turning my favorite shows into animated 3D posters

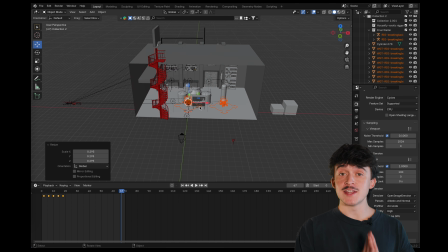So, with the completed walk cycle, I brought our drug duo into the Superlab scene to begin animating our 3D poster.
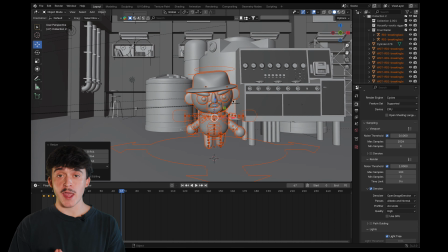My idea is to create 4 different scenes.
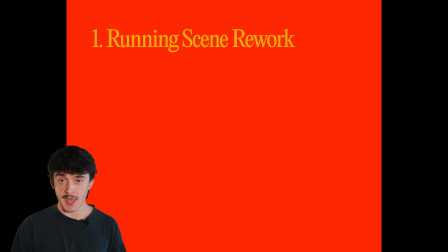The first being a rework of the original running scene that we had with the wiggly arms, a fly POV scene, Jesse falling from the roof in some weird and wacky way, and then an explosion simulation to add some oomph to the final result. Here's a quick note of how I made each of those happen.
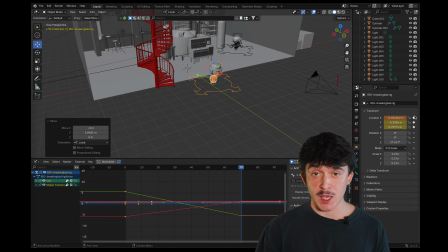For the original running scene, I just brought in my new walk cycle and posed the characters in a way that looks like they're running towards the camera.
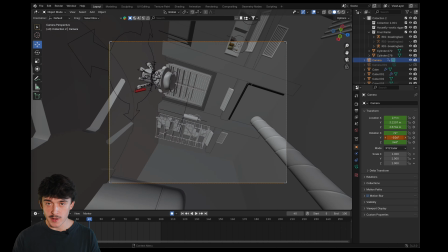For the fly POV scene, I used the camera as the fly's point of view to give it some erratic movement and have it kind of fly through the scene.
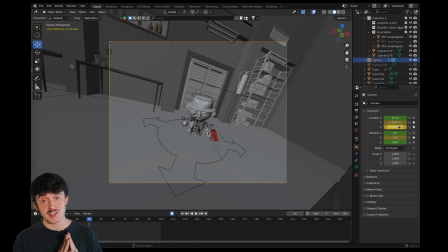Then I had it end with Walter hitting it out of the air with the fly swatter. This is where having a rig is huge,
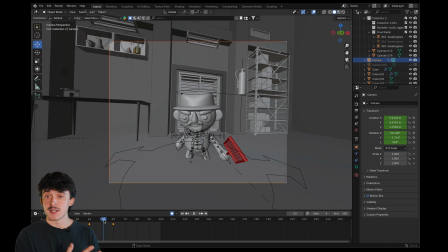because all I had to do was move Walter's arm a little bit and make it simulate it's hitting something out of the air.
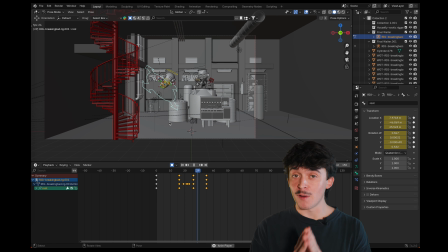It looks pretty cool in my opinion. For Jesse jumping off the balcony, I keyframed him into the very moment he hit the ground.
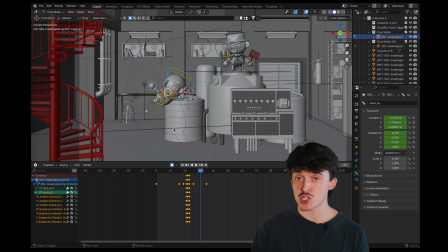Then we'll use a very fancy editing technique called a match cut to remove those objects as soon as that happens. Then we can have a little blob puddle thing show up at that very moment to make it seem like he jumped off and smushed himself into the ground.
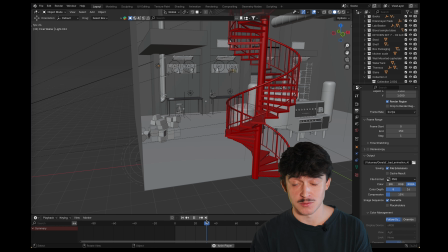For the explosion scene, I'm using a rigid body simulation, which is a mouthful of words that probably don't mean a ton to you. But essentially, I'm giving each of these boxes a constraint. So when they hit something like the wall or lab equipment, they kind of fall and simulate an explosion.
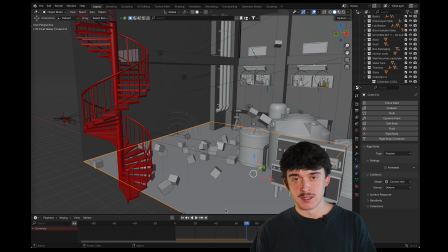Then I can animate a force field, which literally feels like magic to simulate the explosion happening.
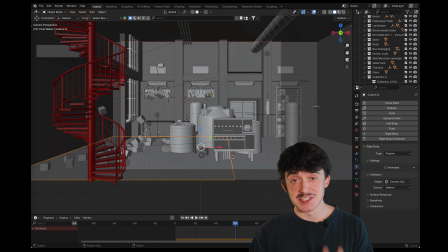This is insane that we can do this.
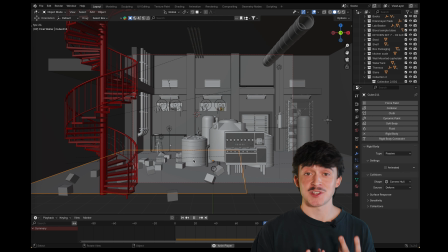That I can literally take a free software and create a whole explosion. So cool. So cool. But with that, our scenes are done,
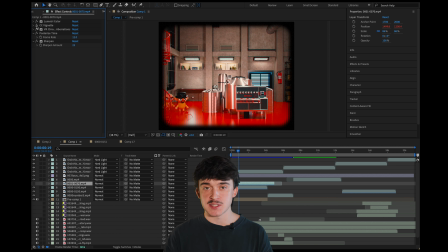and I can finally bring them into After Effects in order to edit them together and give it some chromatic aberration, grain effects, and a blurred border. This kind of leans into the stop motion style that I'm going for and gives it that vintagey kind of feel. I'll also add some sound effects courtesy of Freesound, which, if you've never used Freesound,
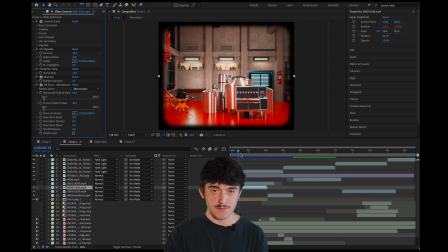is an incredible resource to get sound effects and music and all kinds of stuff. But with that, my dear Will Yummy Army, we have a completed Breaking Bad animated 3D poster for you to consume.
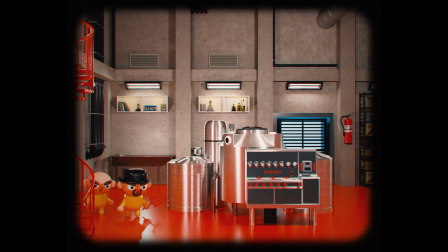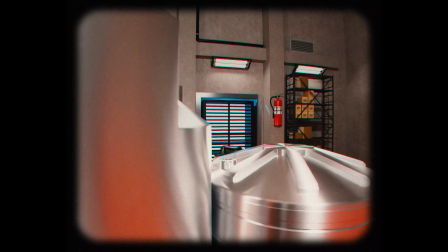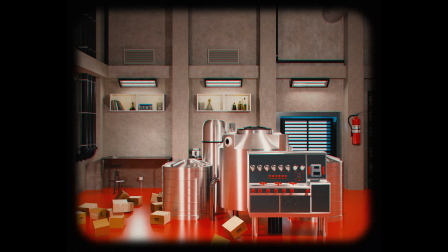Imagine with me for a moment that you could separate your work life from your home life. Sounds like a pretty good idea. Your work self gets to go to work and enjoy all the perks of a 9-to-5, such as meetings and retirement, while your home self gets to enjoy the freedom of being home. Well, Severance takes this idea and pushes it to the max. Obviously, nothing scary or horrifying happens along the way. If you haven't seen Severance, I won't spoil anything for you here, but basically there's this company that allows you to sever your work self from your home self. There's a lot more to it, and it's absolutely insane and so creative and so inspiring, so please go watch it.
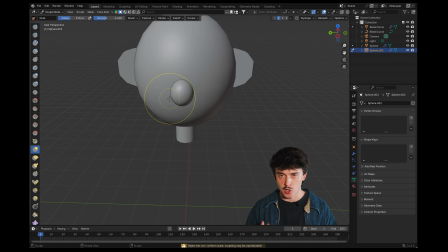In art, shows, or movies, I love when a creator takes a genre and shifts it just enough to be something new but familiar. Severance feels like a sci-fi thriller, but it also feels like something so much more.